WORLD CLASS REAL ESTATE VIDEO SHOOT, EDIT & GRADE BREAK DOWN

We back for another session of breaking down a world-class Twilight real estate video in terms of the shots, the grade, everything like that. I've shot thousands of these before, and yeah, I'm just going to break down what I do in the edit here because it's like a little bit of secret sauce. And it's hard to find some of this info, you know. I wish I'd had videos like this like 3 to 5 years ago. So I've been doing this for like 5 years. Yeah, shot thousands of these and shoot on the Blackmagic 6K. So we can get all that nice information and go hard on the grade. So I'm going to show you what we do here. Starting off with a drone shot.
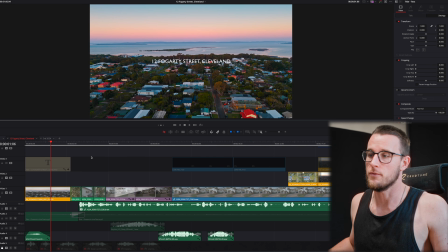Yeah, hey creators, Aimon here. This is where I help creators go full time. And yeah, I run a real estate media company.
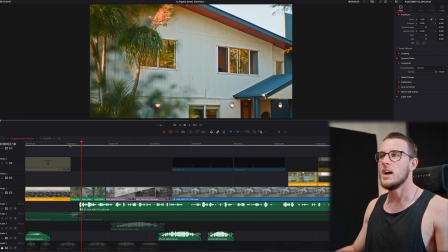One of my favorite topics.
All right, we're starting off with a couple of tight shots. Gentlemen, really like this home here.
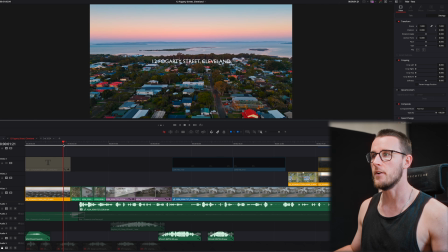It's like really covered by this tree. It's on a big block, which is nice for this area. So I just thought I'd jump in, get a couple of them details.
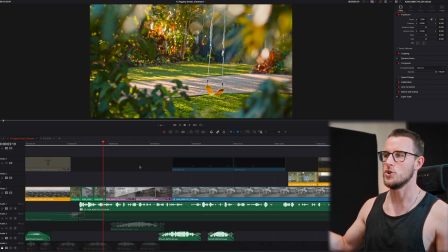The little swing moving, that was hard to get. I had to push that and then run around.
One of my favorite topics.
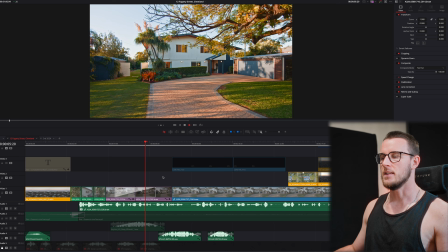And I like to do this.
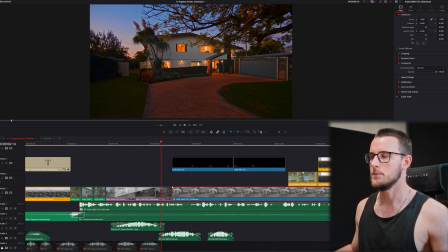I like to do the J cut where we've got the agent here, got the J. So he's talking over and you can kind of show some context before we get to the agent.
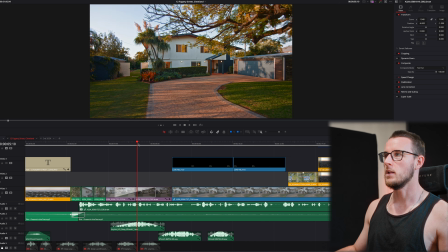So we've lined this shot up quite well. Very nice.
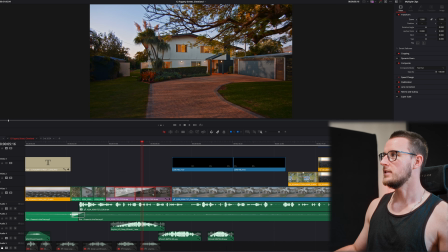So yeah, with these guys, obviously we just punch in a little bit. And then it's just about making tiny little adjustments here. As you can see, we've moved it 4 to the left, 4 points to the left, 1 point up or down, right?
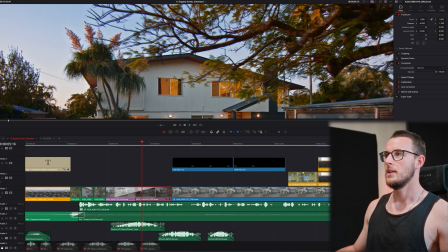And the way we do this is we just zoom right in. And yeah, like these aren't perfectly aligned, the trees and stuff, right?
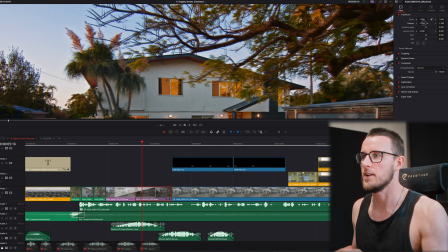But we've aligned it to the thing that's the most important, which is the house, right? And that's where the center point of the frame where you're going to be looking.
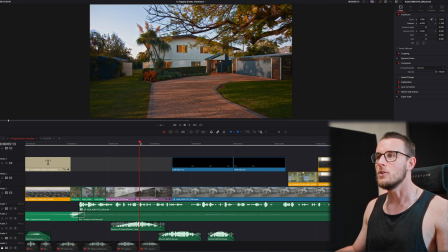So if you really break it down and you really look at every little detail, it's not perfectly aligned.
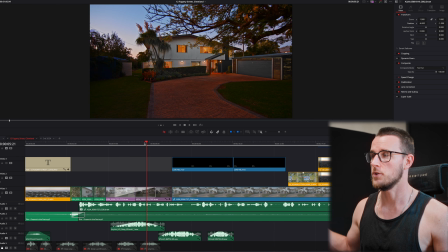Sometimes it is. But I think the back shot that I'll show you, it's really fantastic in terms of alignment.
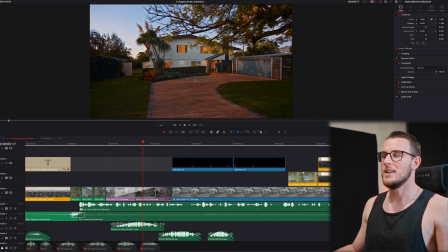But the middle part is aligned, and you know, unless you're a videographer, you're not going to be really looking at that. And you know, again, this is also way more aligned than probably 95% of the other videographers out there that I see.
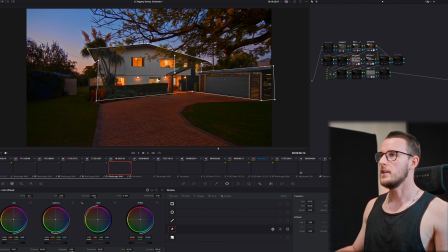So, but yeah, having a look at this guy, we've just to break down the grade a little bit. We've got this double mask again. If you saw my last video, we love to go hard on the double masking. So this is the shot here.
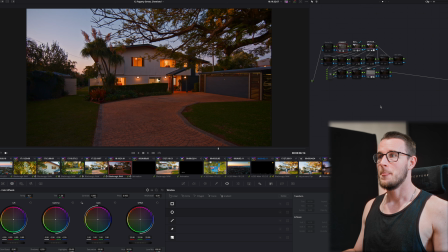It's kind of lame. You know, straight out of camera, like obviously we've got our, you know, our transformation node, we've got some saturation happening, got a little bit of contrast and all that jazz, right? But what really makes this pop is you put a mask around the outside of the home and then you do another mask.
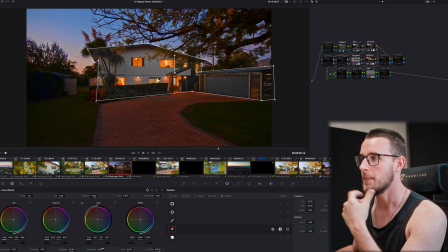So you copy that mask, you're going to track it, right? Copy the mask, invert that mask. And this second window, you're saturating a bit more, pulling some of them highlights down,
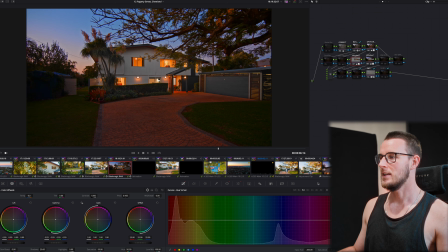and you're desaturating some of the yellows using your sat v sat curves.
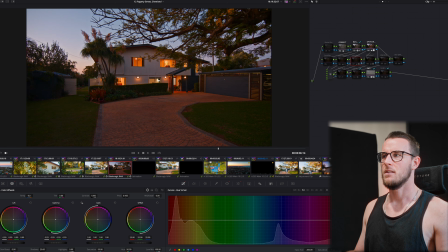And like again, just look at that shot and now look at that shot. Insane.
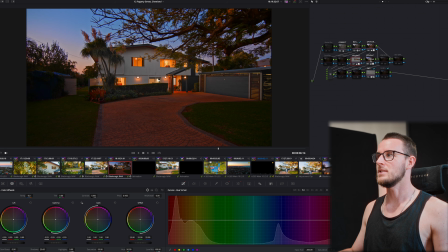So much better. You know, so these are the kinds of things where it's like, if you really want premium customers, this is the kind of premium little extra steps that's going to get you customers that love you,
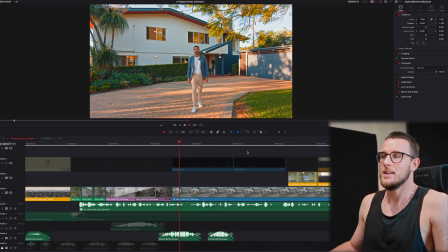you know. And it's hard because there's a lot of people, they don't notice this stuff.
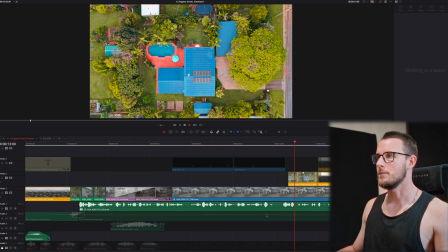So it's all about you noticing it, really. So he's talking about the block here.
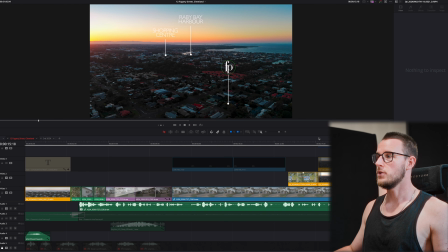So we show the block. And then we show some of the, just got a little, so it's just the same shot here.
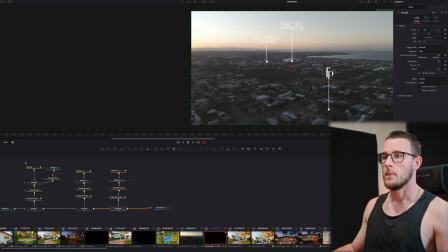And I've jumped into, I think I've got a tracking tutorial up.
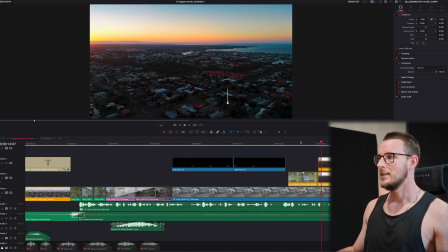You can check that out. But this is just doing my call outs. And I've just duplicated this guy and just added some key points on the cropping just to make it add a bit of spice to the animation.
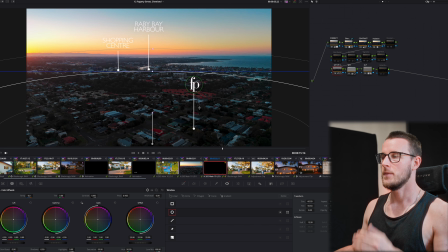And then also in my drone shots, I have a little, this is hugely powerful if you're using any drone, really.
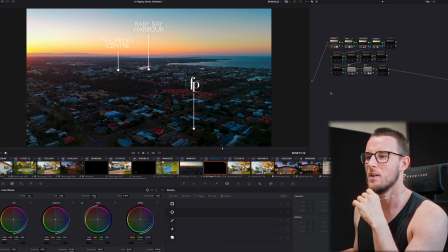So this is kind of what it looks like out of camera. Like I've pushed the shadows up a little bit, I believe. But like adding a window, right, and we're desaturating some of the blues on the home, it makes it look way classier.
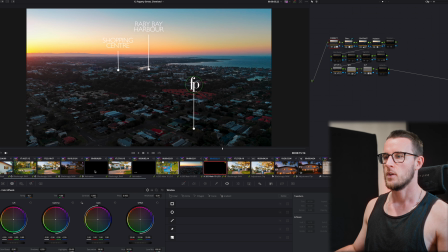This is not the best shot to show for that. Let me see if I've got it on the start here.
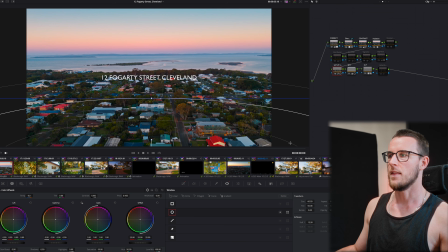I do a little bit. So yeah, again, that's not the best shot to show, but like, because we're a little bit later.
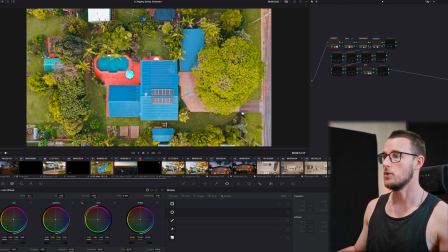But the earlier it is, like that can be dangerous, how good that looks.
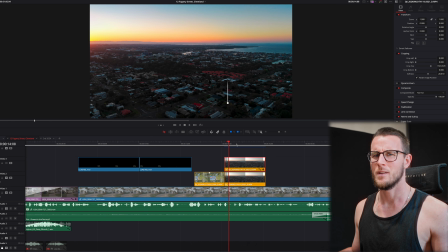Especially on we're shooting on a Mini 4 Pro, which is like, it just makes the drone look much more premium than it actually is.
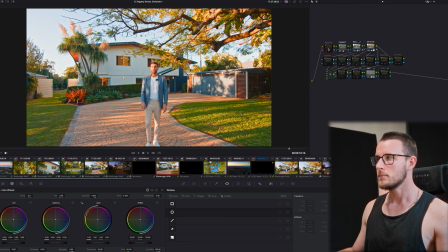And again, if you saw the last one, obviously we've got denoise on all of these clips. We've got halation on all these clips, which really makes everything shine even more.
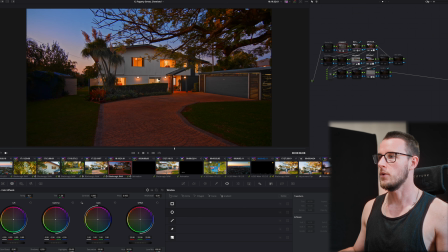But we'd have it off for the tutorial so that my computer doesn't lag to hell, you know?
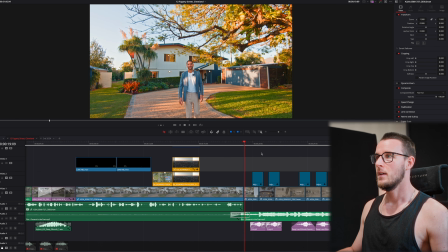It's a beast of a computer, but it's not that good, all right? All right, now I did this cheeky little thing here with the agent intro.
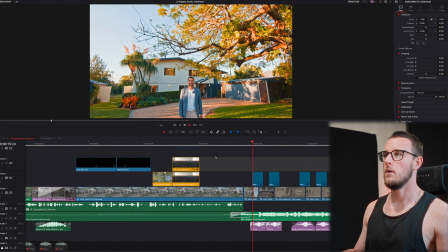We just kind of whip up. Oh. And I kind of figured this shot out
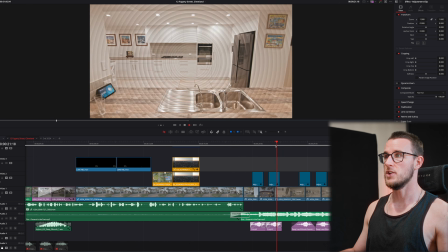so like what I was going to do is whip that into this shot, which is a kitchen shot, and that would have worked really well.
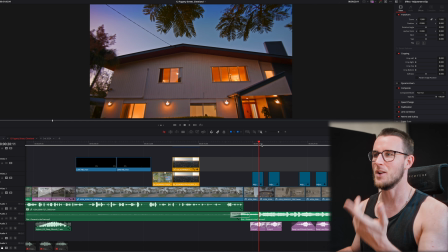But then as I was shooting outside, I was like, you know what, I can add this shot in.
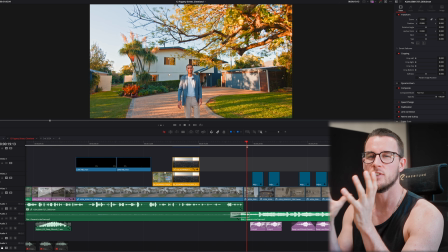So it's just kind of like, again, from my last video, like I have a hero sequence in mind when I rock up to the house. I'm like, all right, we'll go from here to here to here, and we'll make the movement go like this in these particular ways. And I usually have 1 or 2, sometimes 3 mini hero sequences within the edit.
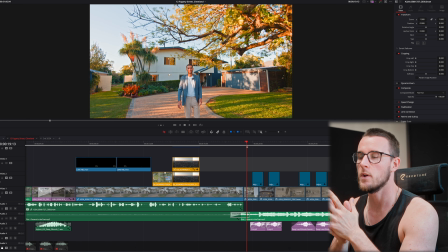And again, I edit that in my mind on set. Now, this might not suit you, and I know a lot of people, they just roll and they shoot a bunch of shots and then they figure it out in the edit. That's just not how my mind works, right? I want to make sure that I've kind of have a handle on how it's going to look.
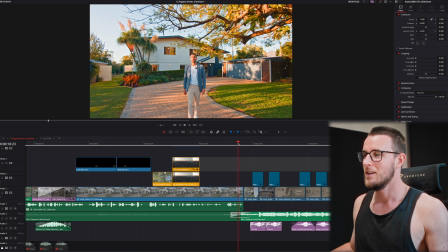And that also makes the editing process easier because you only shoot what you need, right? So anyway, boomsies into that guy.
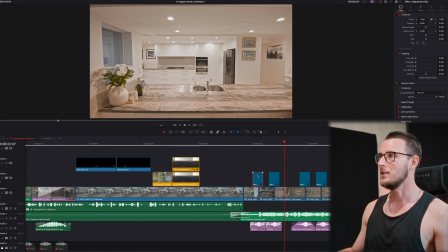Boomsies into that guy. We've got our little whoosh sound effects. We've got our little adjustment layer with the cheeky little bit of zoom blur on there.
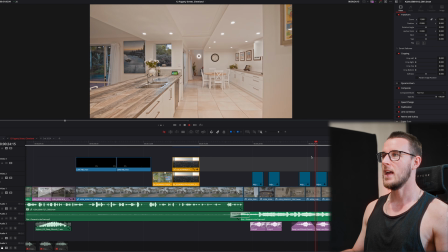Into the kitchen, and then that zooms out again to the kitchen, zooms out again to the kitchen, baby.
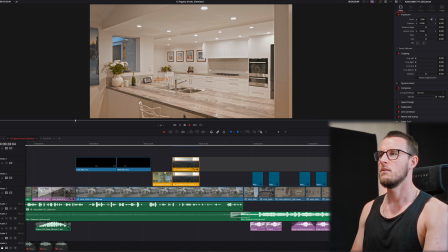Two tight shots coupled together. This is a nice track as well. And then 2 like medium-ish shots. So I believe we were like maybe at 15, 16 mil, which is about 22, 25, I don't know, on the zoom lens there.
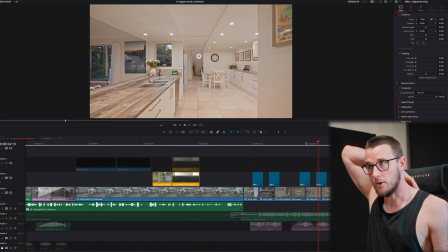So just a different way to frame the kitchen, you know. So yeah, really nice little hero sequence of the kitchen there because it's a nice kitchen, really open plan.
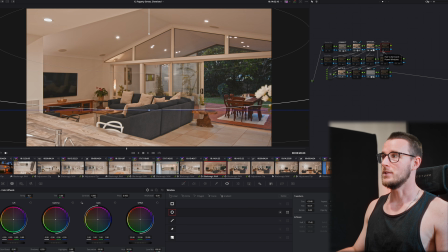Anything special about the grading here? We've got desaturating a lot of them yellows. All right, I don't love it when it's crazy yellow inside. We've obviously got our sat node, which does dangerous things as well. And we do that on all the insides here.
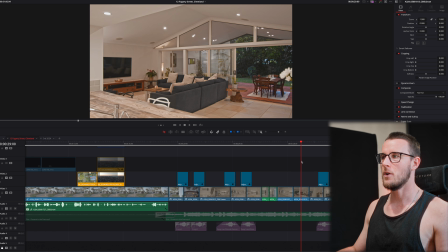Another 2 zoomy boys. Again, when we have a big property, I just kind of go harder on the edit, on the shoot and the edit.
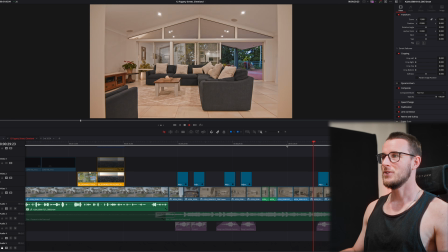So yeah. Boomsies, straight into this guy, living.
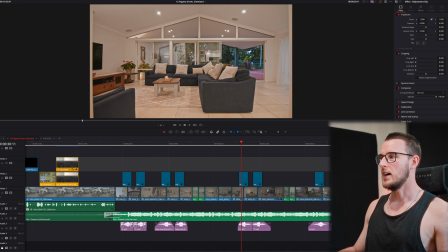We didn't even need to show this shot twice. Honestly, we could have shown this just with this, but I usually manage to, look, what have we got in like minute 4, minute 5.
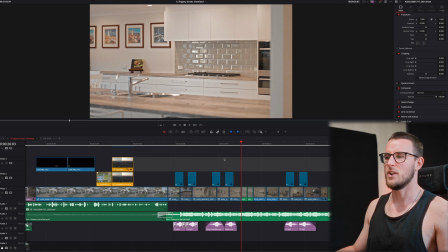So we usually try and go for under a minute or so.
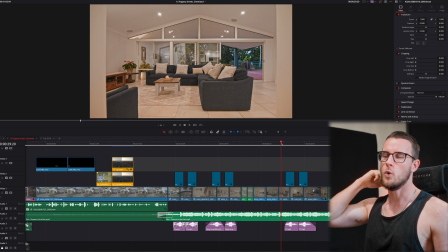And the reason I do that is because it's like, from my point of view, what you're doing here really is you're making a teaser trailer, okay?
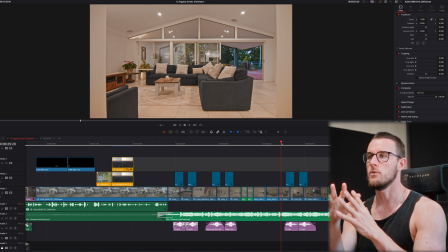Now, there's a lot of people that shoot real estate videos, and they make it more like the trailer. So, you know, when movies come out, they drop a teaser trailer, which is like 30 seconds long. And it's like all the best shots. And you're like, oh my God, I have to see that movie. I can't wait for the trailer to come out. But the trailer, when that comes out, from my point of view, that's the buyer going to the open home.
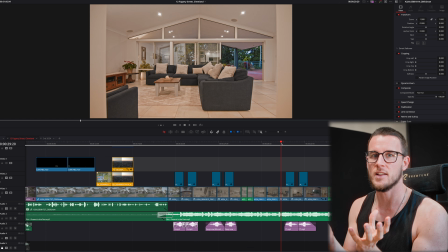So that's like the movie trailer. You get to see all of the house and you're there in the house. You get to see more of it. But that's not actually living there. The movie is living there, if that makes sense.
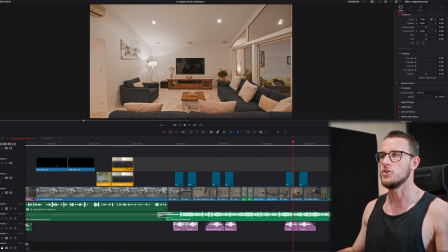So what I'm really making is a teaser trailer. So I can be a bit savage in terms of like, I don't include 2 shots of like some living areas, but I did in this instance.
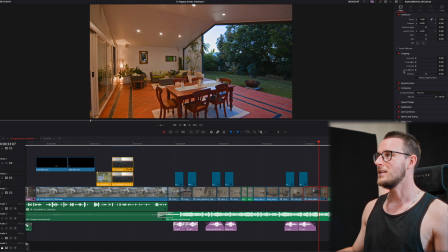So I'm moving on outside. We've got a nice little dynamic zoom on here. Ease in and out. And that just really, because again, so this is an example. I didn't shoot this second area over here. I was like, let's just show the whole area one shot, you know? So we're zooming out and we've got a nice little, and it just really adds to that epicness of that shot.
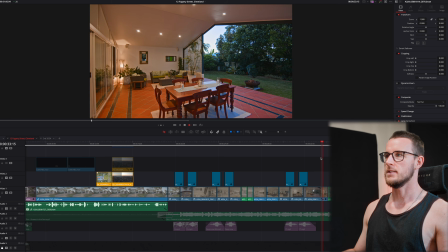And I hold that shot for a little bit as well. Nice. Cool. And then some tight shots again.